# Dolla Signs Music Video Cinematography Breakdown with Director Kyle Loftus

Oh, shit, you guys are here early. Welcome, new tutorial set up. Today we're doing a cinematography breakdown of my latest music video, Dallas Signs with Shiny Toyn. Without further ado, let's dive on in.
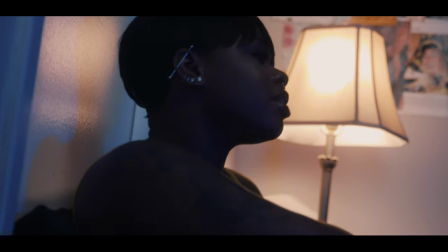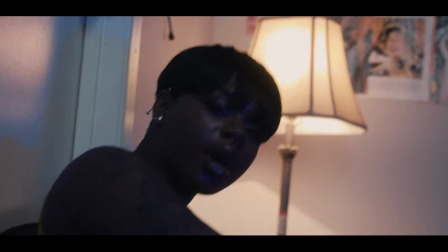First and foremost just want to talk about the song and the overall synopsis.
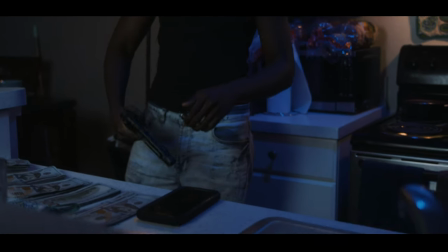36s
It's called Dolla Signs The synopsis is essentially the artist Shani is telling her brother and trying to convey to him that you know He doesn't need to sell drugs to be in the gang life that it's okay to be patient to take your time Earning that money hence hence the course, you know
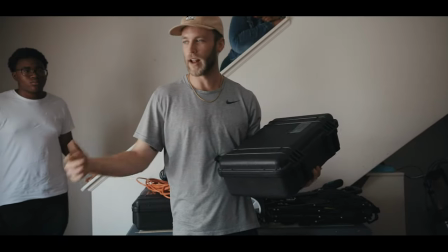56s
So that's that's the base synopsis now talking about what we shot this on We used two cameras for this project.
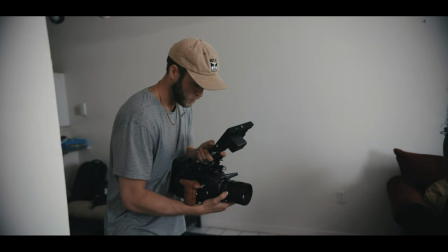63s
Now, we mainly shot on my Ursa Mini Pro G2 4.6K, which we are using right now to shoot this tutorial. And our B-cam was my Blackmagic Pocket 4K with the 0.64 Metabones adapter added onto that.
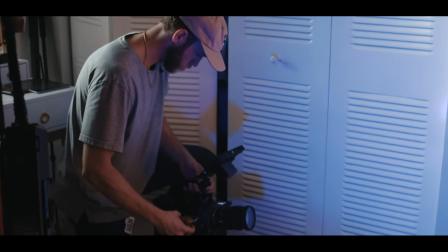79s
So it's speed boosted as well. We used my Tamron 24-70 for about 80% of the video.
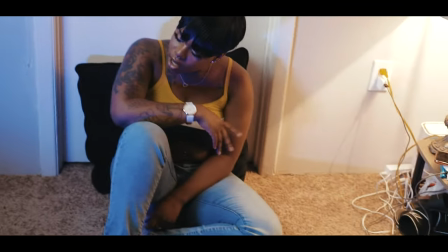86s
And that also has a 1 1 4th Black Pro Mist on there. I've got it on there right now as well as you can see it's kind of soft enough Give it a little better and creamier skin tones You can see a little bit of pop with you know the lights that the light that's coming through the window as well So that is all a result of the black from this filter if you don't have one or know anything about them I highly recommend you do a little research check it out. They're amazing Additionally, we use my Sigma 18 to 35 at 1.8 for the wide shots for her bedroom and
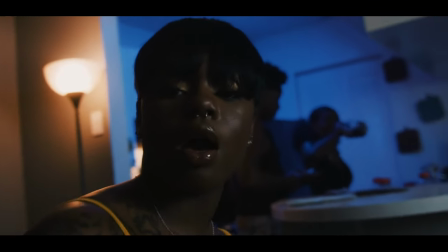118s
for the scenes in the kitchen and then finally we used a
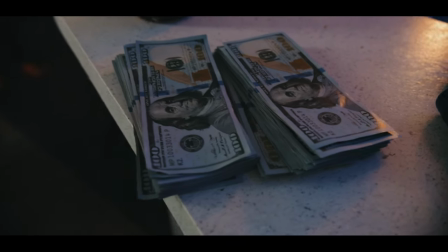123s
Canon 100 macro and that was only for about 5% of the video it was really just for more so like detail shots but that's pretty much what we use camera and lens wise lighting wise we used a Falcon
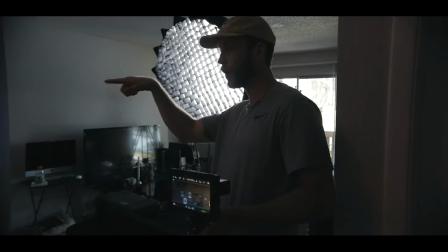134s
eyes f7 and my aperture 300d mark 2 and the light dome that's really it when it came to The lighting, the rest was natural, bouncing, various things like that. And this was all shot at 4K at 2398.
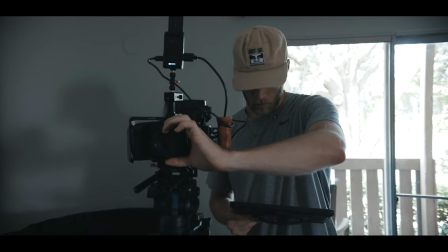149s
Except for a couple shots, we did shoot in 60 FPS, just so we had some nice slow motion for some of those B-roll shots.
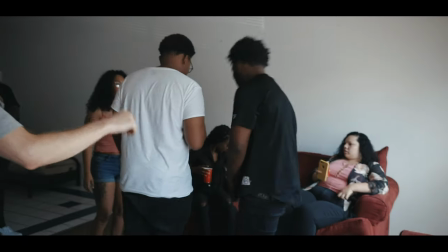157s
Now, without further ado, let's dive into the various kind of locations slash scenes. So scene one I wanna break down here for you guys is the robbery scene.
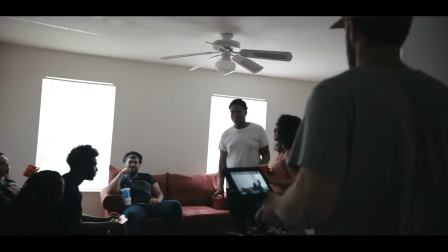165s
This was all shot with natural light. Now we could have brought some light in there.
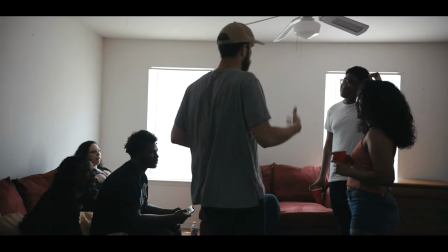169s
You know, originally when we showed up on set, we kind of explored the idea of some bouncing. So bouncing off the ceilings, we kind of just feel the space and give it some more light. But at the end of the day, I decided to roll with all natural and for a couple reasons. One, we've got the Ursa Mini Pro G2, so 15 stops of dynamic range, which is fantastic.
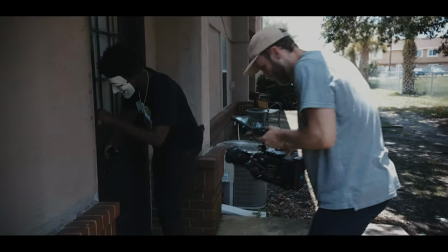188s
So knowing that, plus the camera shoots at a native ISO of 800. So knowing those two details, plus the fact that my lens goes to f2.8,
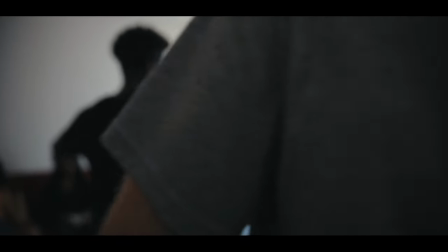197s
I knew that I would have more than enough ambient light coming through the windows But you know my main kind of discussion or issue was do I want to bounce? So I have a little more fill so the shadows aren't so dark at the end of the day I decided to go with all natural look because what are we going for here guys,
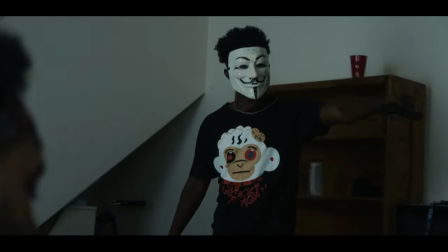214s
right again be intentional Think about the mood energy the scene you're trying to create.
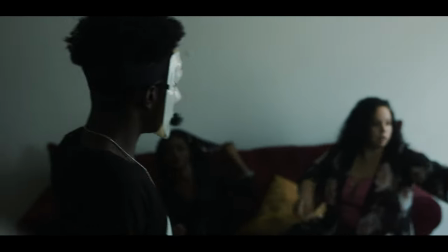220s
This is a robbery This is not supposed to feel like a high key beautifully lit scene. It should feel dark It should feel edgy.
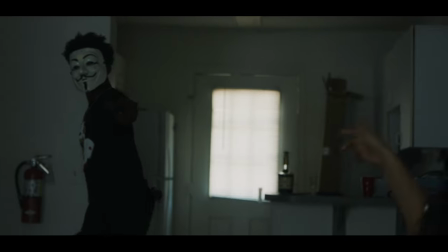227s
It should feel grungy. The camera should be shaking and waddling, you know There should be some green tint to it. We want it to feel more escuro, you know When you're lighting guys you want to keep all these various things in mind So again for me and this scene specifically,
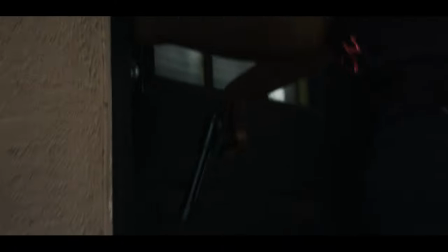242s
you know We went with the natural light look because it reflected the mood and the energy we wanted the audience to feel We wanted you as a viewer to feel while watching this now after we shot at location one in this specific scene The rest was that location too
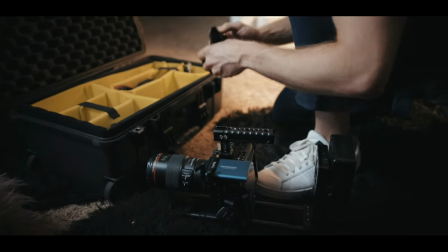256s
at Shani's apartment now looking at scene two bedroom scene here guys We did a two camera setup.
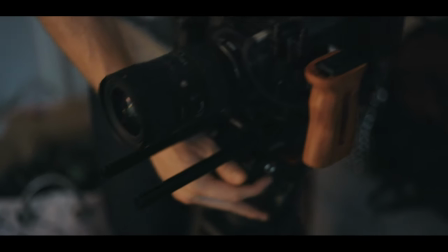264s
So camera a we had the pocket 4k now that is locked on facing straight at Shani and my whole point and purpose behind that is I knew I wanted to use that for a nice and just Really cinematic push in I didn't want to I wanted to emulate a dolly effect but I
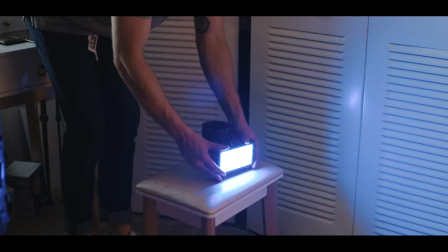280s
didn't want to actually push in and come towards her. Again, I'm shooting this alone.
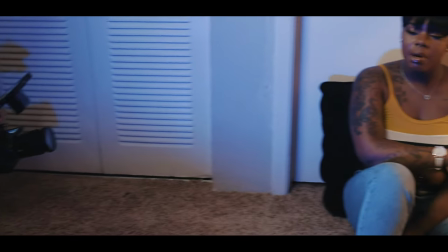285s
I don't have a second camera operator, so I was working within my limitations, but I wanted to create something that's really unique, captivating, cinematic, in a way that we can create multiple shots out of one scene, one location, and just run a more efficient set. So we put the Pocket 4K on a tripod, locked it there, and again,
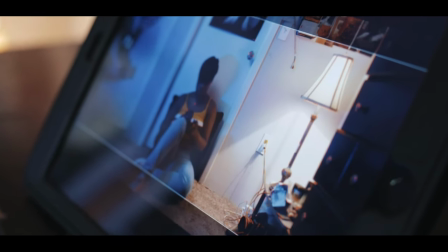304s
gave it a little bit wider look and a little bit more headspace so because again i knew i was going to push
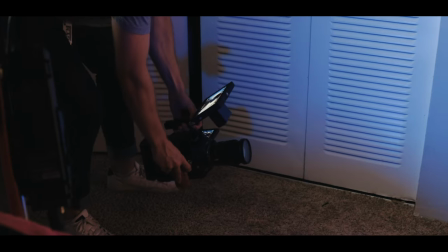310s
in in post now as for camera b for that specific scene and setup we use the ursa mini pro g2 and with the camera on 24 to 70 and the black pro mist use this as the cutaway camera um and just a really
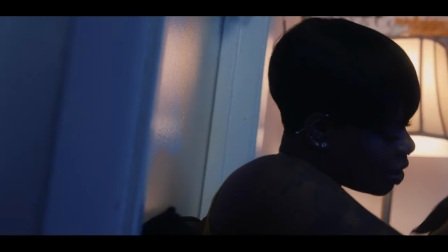324s
nice more intimate close-up right so we're getting more detail more information additionally we used a falconized f7 so that is just off frame and i had
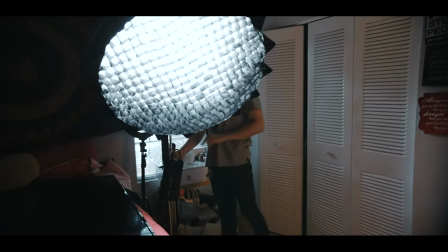332s
that with a blue uh tint color to it so we had aperture 300d mark ii with the light dome um diffusion
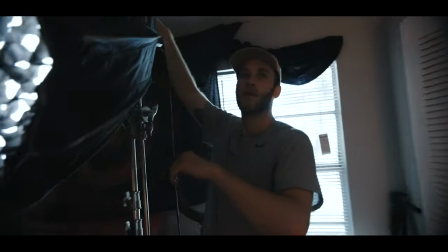341s
in the light dome of course and honeycomb grid as well to kind of shape control the light a little more so it wasn't spilling everywhere so we had that set up at about a 45 you know going for a nice rembrandt light look then additionally to match that daylight balance but to
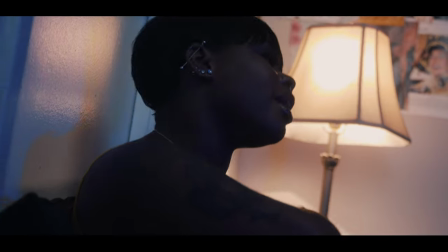354s
give it more of a blue light tint um so again kind of emulating its moonlight it's It's late at night. She's alone in her room, kind of just going through her thoughts by herself.
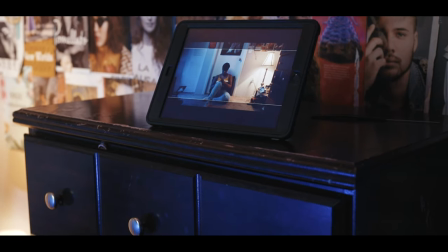364s
And so we added that Falcon Eyes F7 with a blue tint to it, placed it just outside a frame of A-cam. And so that way, again, we kind of had this really moody, nice blue color that complements the practical that was in the scene. So you're also seeing in this, the practical, this was her tungsten lamp. Loved having that so we could have this beautiful complimentary colors of blue and orange.
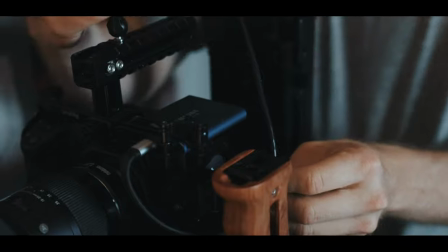386s
Additionally, I want to briefly mention, I did use the Mars X by Hollyland. It's a brand new unit for wireless transmission they're pushing out and promoting.
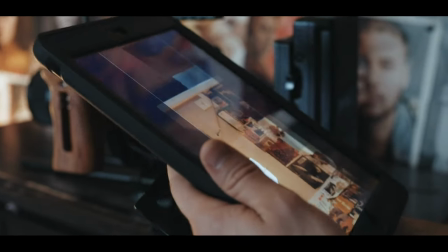394s
Most of the time, I use my Hollyland Mars 400 S, which allows you to connect to a wireless monitor as well as Android and iOS devices.
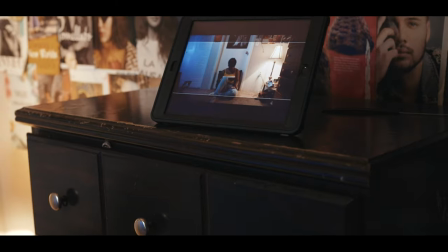403s
The big difference between that and the Mars X is the Mars X is simply a transmitter. It doesn't come with a receiver.